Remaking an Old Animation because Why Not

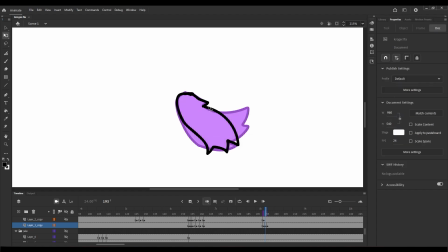[24:50]
I mean, by address, I mean like fix it at some point, because I have this issue with these fluffy kind of tails that I tried to do, where they're too fluffy. Like this is too much. Like it's too thick, especially at the bottom.
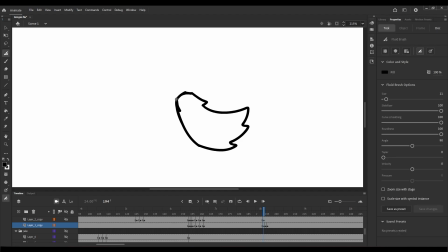[25:04]
It'd be better if instead it only had 2 of those little things, and then this part would be gone, obviously. Like that looks much, more natural for a cat's tail, even when they are fluffy. I don't think they get like this. I don't know. It's a stylistic thing. I'll just say that. It's a good excuse, right?
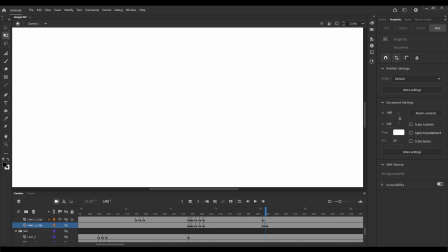[25:23]
But that's the issue though, is that it's too fluffy, so that when it turns down like that, it kind of loses like a lot of its mass, if that makes any sense. It needs to proportionately stay the same. I don't know if I can do that easily.
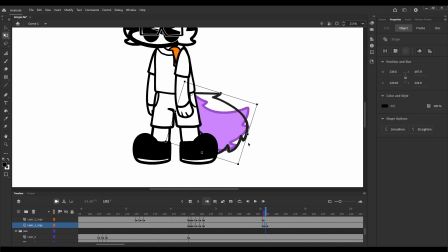[25:43]
Also, I'm interested to hear, though considering you're watching this, I can assume what your opinions will be, but what are your opinions on animating other people's audio with your own characters?
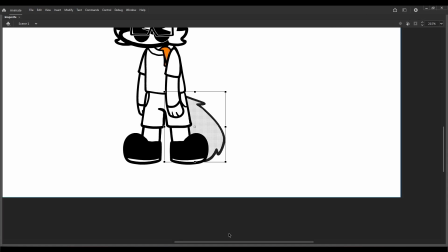[26:00]
I'll go with that. Ah! Okay.
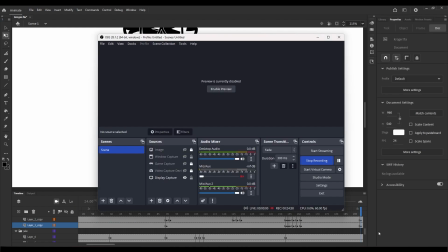[26:06]
I bet that's gonna sound real funny on recording. Oh, that was probably super loud because I'm right in front of my mic.
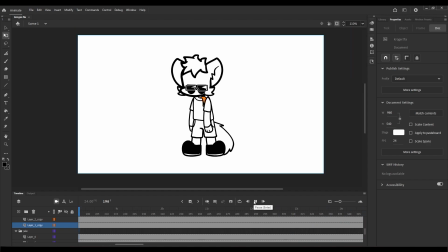[26:11] You make $8 an hour, first of all. That's where we're starting with this.
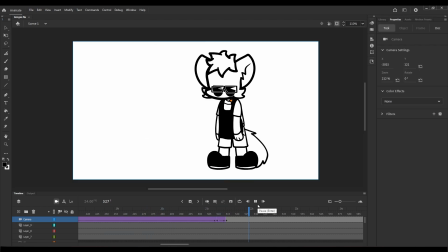[26:15] You're wearing an apron while someone's complaining to you about the price of sauce.
Alright, so I need a customer. First off, I'm gonna get the counter.
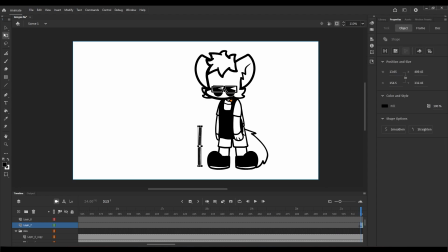[26:28]
I'm not gonna put much effort into it. I'm just gonna make it. I'm basically just gonna draw a square with a rectangle on top of it. Alright, there's the desk. And then I need a folder for the customer.
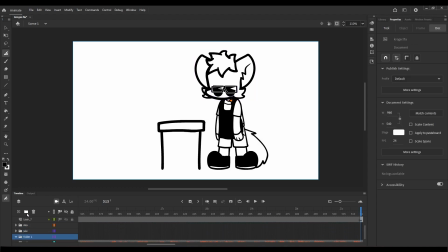[26:42]
So I will make that.
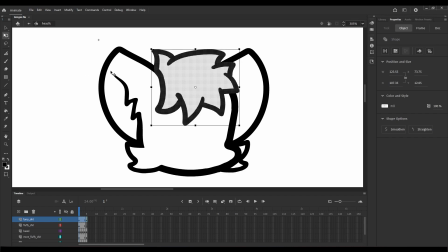[26:48]
For the hair, going to have to do something.
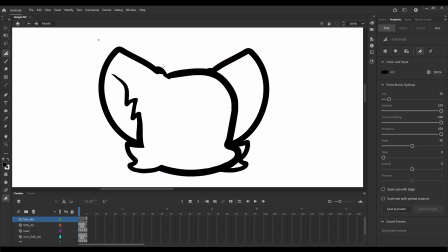[26:54]
That's horrifying right there. Here, I'm gonna try something different. I'm gonna make the hair more rounded.
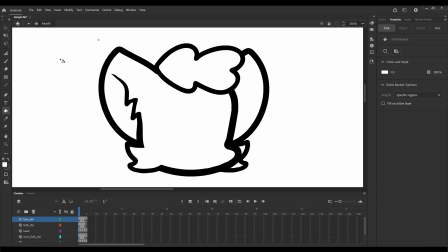[27:01]
Maybe it's curly. I don't know, but that's what I think I'm gonna imply there.
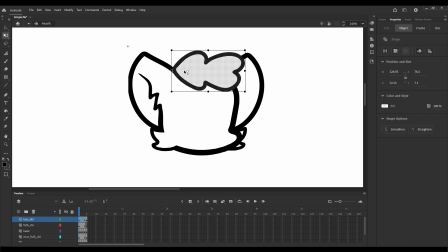[27:06]
Then I'm gonna make the fur smaller. The fur on the face. Might make it a little bit smaller, at least in that direction.
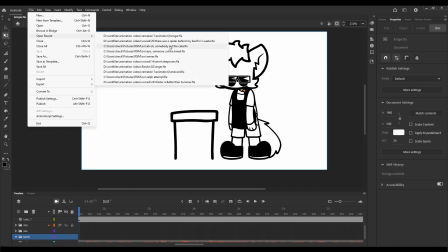[27:14]
All right. Maybe I'll make the customer an old lady. Feels like that would be the type of person who would complain about the price of sauce.
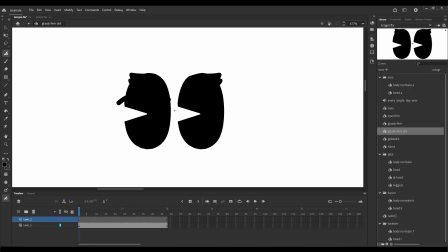[27:21]
Because I'm gonna change the glasses. I'm gonna make them like round.
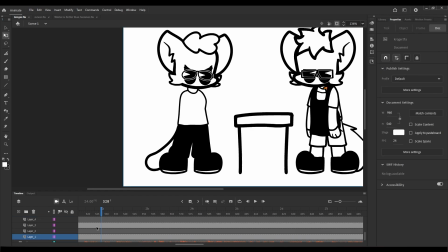[27:29]
All right. And then one arm needs to be holding sauce.
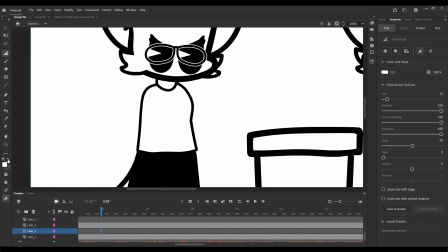[27:34]
So I'm gonna draw the sauce.
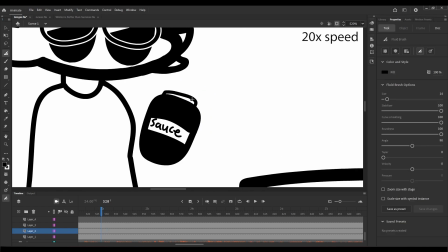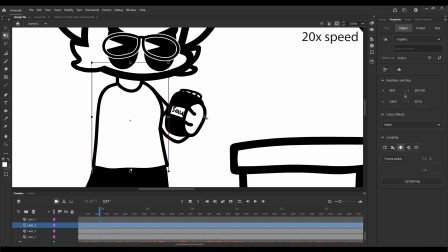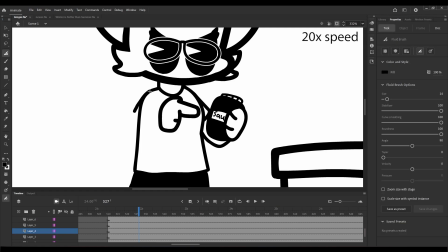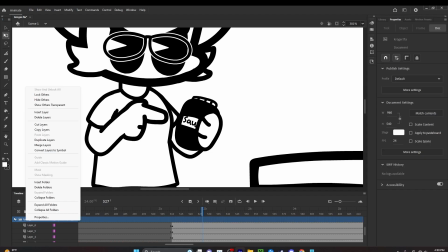[27:54]
Now I might make the entire shopper a symbol.
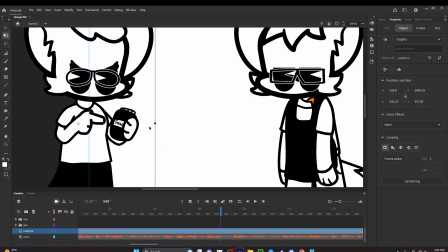[28:03]
Oh my gosh, that's not what I wanted. And it's gonna start on frame.
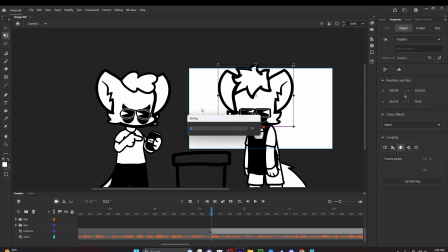[28:11]
Frame 164, no, 1. Okay. And then I'm gonna make a looping animation in this.
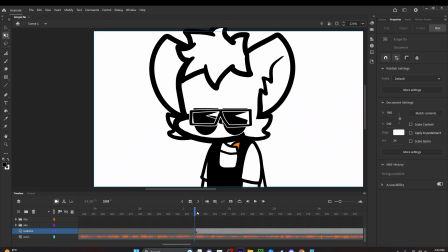[28:19]
Alright, so that should look good. Let me see this.
While someone's complaining to you.
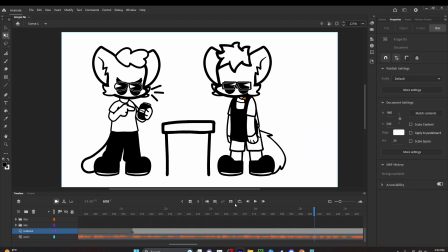[28:25]
Okay, that's too slow, actually. Alright. And then when Bren is laughing, that's the guy in the video, by the way. I don't think I've said the source of the audio yet, because I will link it in the description.
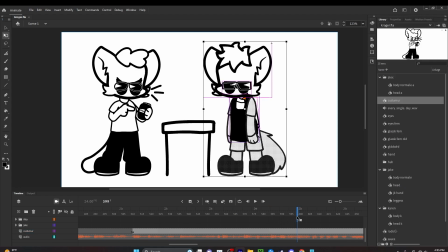[28:38]
When he's laughing, I'm going to make the camera start to zoom out. And because it's a different guy, I have to have a different character, which I already prepared for.
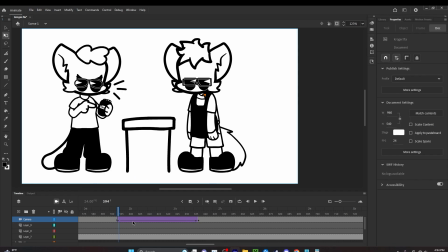[28:48]
So I'm putting a tween on the camera so it goes smoothly. But I want it to ease in, because his laugh gets more and more intense as it goes on.
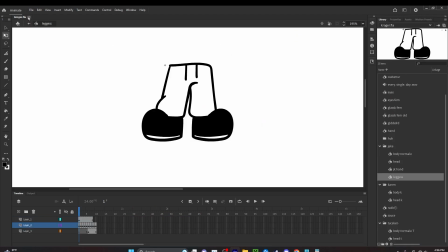[28:59]
Oh, wait.